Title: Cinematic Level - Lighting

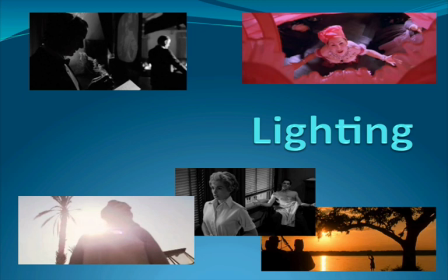Hello, and welcome to yet another one of our cinematic level podcasts. This one is on lighting.
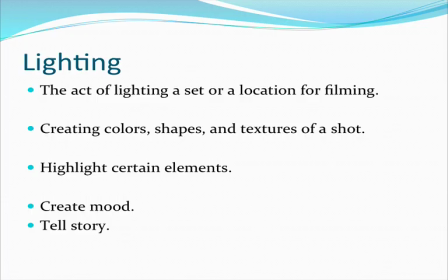So let's go ahead and see what we're talking about. So, lighting is the act of lighting a set or a location for filming. I would say very rarely are directors able to just have the natural ambient light of an outdoor
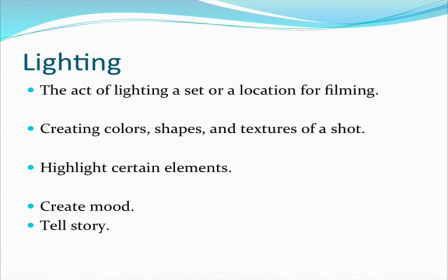location be enough to properly light the set in terms of what their cameras need, in terms of the effect they're going after. So oftentimes even outdoors are artificially lit and manipulated and crafted in order to create the story that they're going after.
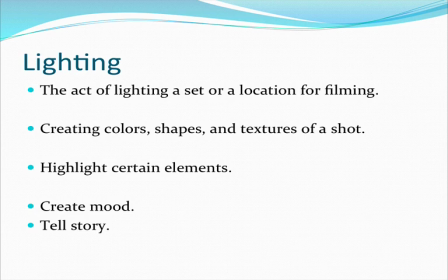And so, needless to say, in an interior set, that's going to be even more controlled in the lighting fashion. And so the point of manipulating the lighting is to help create colors, shapes, textures of the shot.
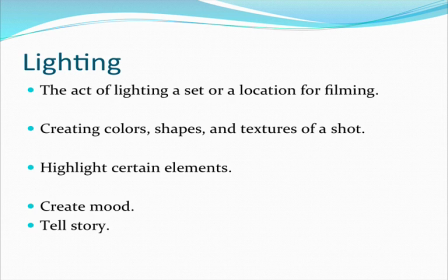We can create depth, we can create focus, we can create emphasis by using a very specific light. So lighting really is an important part of the movie making process, but oftentimes it's just glossed over because we assume that's just the way it was,
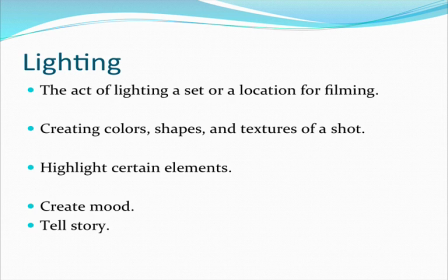when in fact this has been tremendously manipulated by the director or the director of photography, the DP, in order to create these emotional levels that the overall director might be looking for.
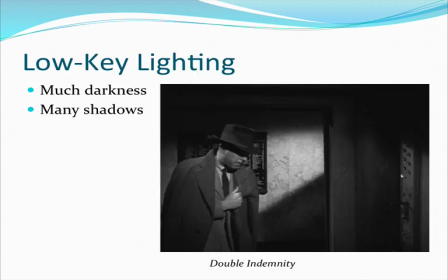So we'll talk through a couple different types of lighting that you will see and that you'll want to become familiar with as we look at film. And so the first one is the idea of low-key lighting. Low-key lighting may not be just completely dark or that every bulb in the room is on 50% power.
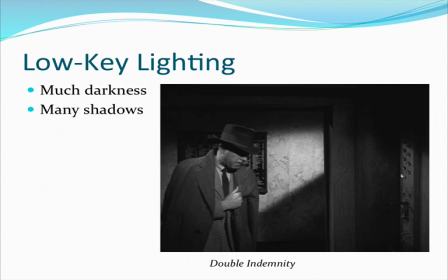You can certainly have elements of bright light contrasting with darkness and shadow. You're looking at the overall effect of a low-key lit moment. And basically what this does is it creates a lot of darkness and creates a lot of shadows.
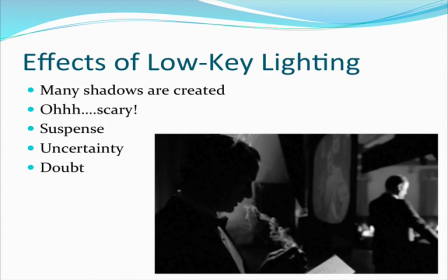That's what it does on the literal level. So what are the interpretive effects of this low-key lighting? Well, since many shadows are created, we have the potential for some amount of suspense, uncertainty, and doubt. Since we can't see every element of everyone on the set,
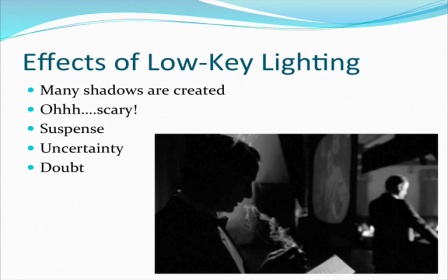we have to fill in the gaps with what we interpret or infer is going on. And what exactly does that character's face look like in that image in front of you? Is he being contemplative about what he's going to say? Is he about to crack into a smile? Is he exceptionally sad?
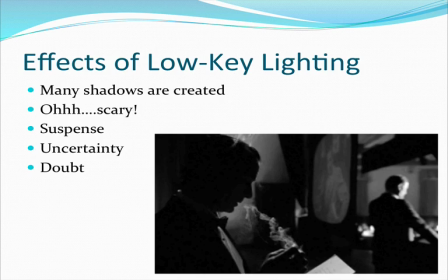Since we don't know because he is being lit from a different angle and the overall feeling is of low key, we have to fill in the gaps, we have to make some interpretations. And so low key lighting oftentimes creates suspense, scariness.
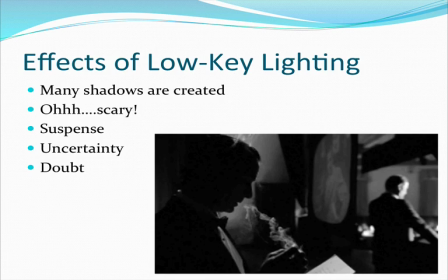And we tend to see it in films that are more of the noir style or perhaps the horror genre.
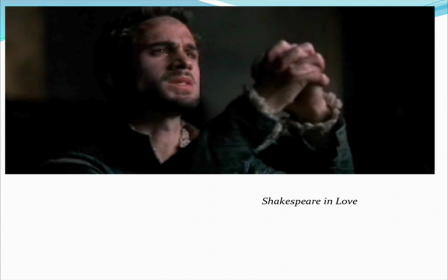Here's an example from Shakespeare in Love. We can see that Shakespeare himself is a little bit half and half. We get some direct light on his face, but then we get some shadows in behind. And so we can see parts of him, but we can't see all of him.
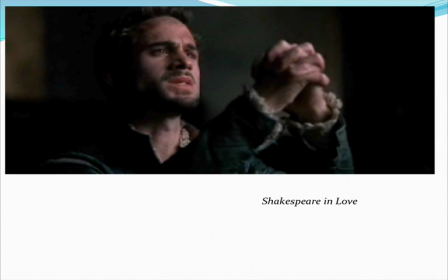A very poignant part in the movie Shakespeare in Love, but because we can't see every detail, we are left with filling in some of the gaps ourselves, and it creates this mood of darkness,
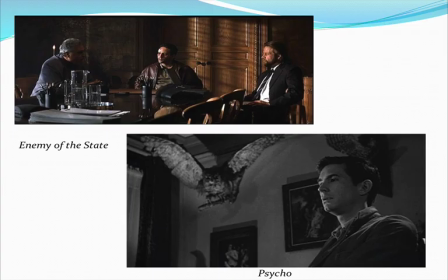sadness, suspense. Some other examples at the top, we see Enemy of the State. We get the lighting source coming in from what seems to be some sort of a window off to the side of this meeting table, and it's casting shadows on people's faces.
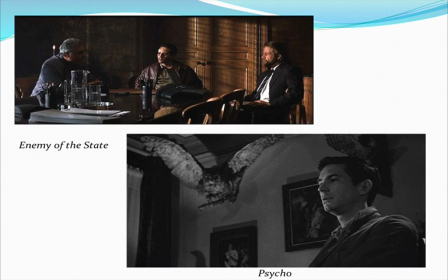We are to interpret shadows on people's faces as that those people may have some dubious nature about them. Maybe they're not being completely honest. Maybe they're trying to hide something. And so we have lighting reinforcing that.
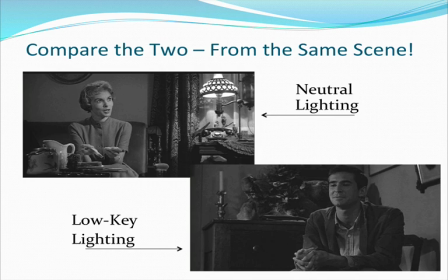And so an example of how the lighting can help tell the story, we have an example from the movie Psycho, where we have Marion Crane in the upper left, and she's talking to Norman Bates in the bottom right.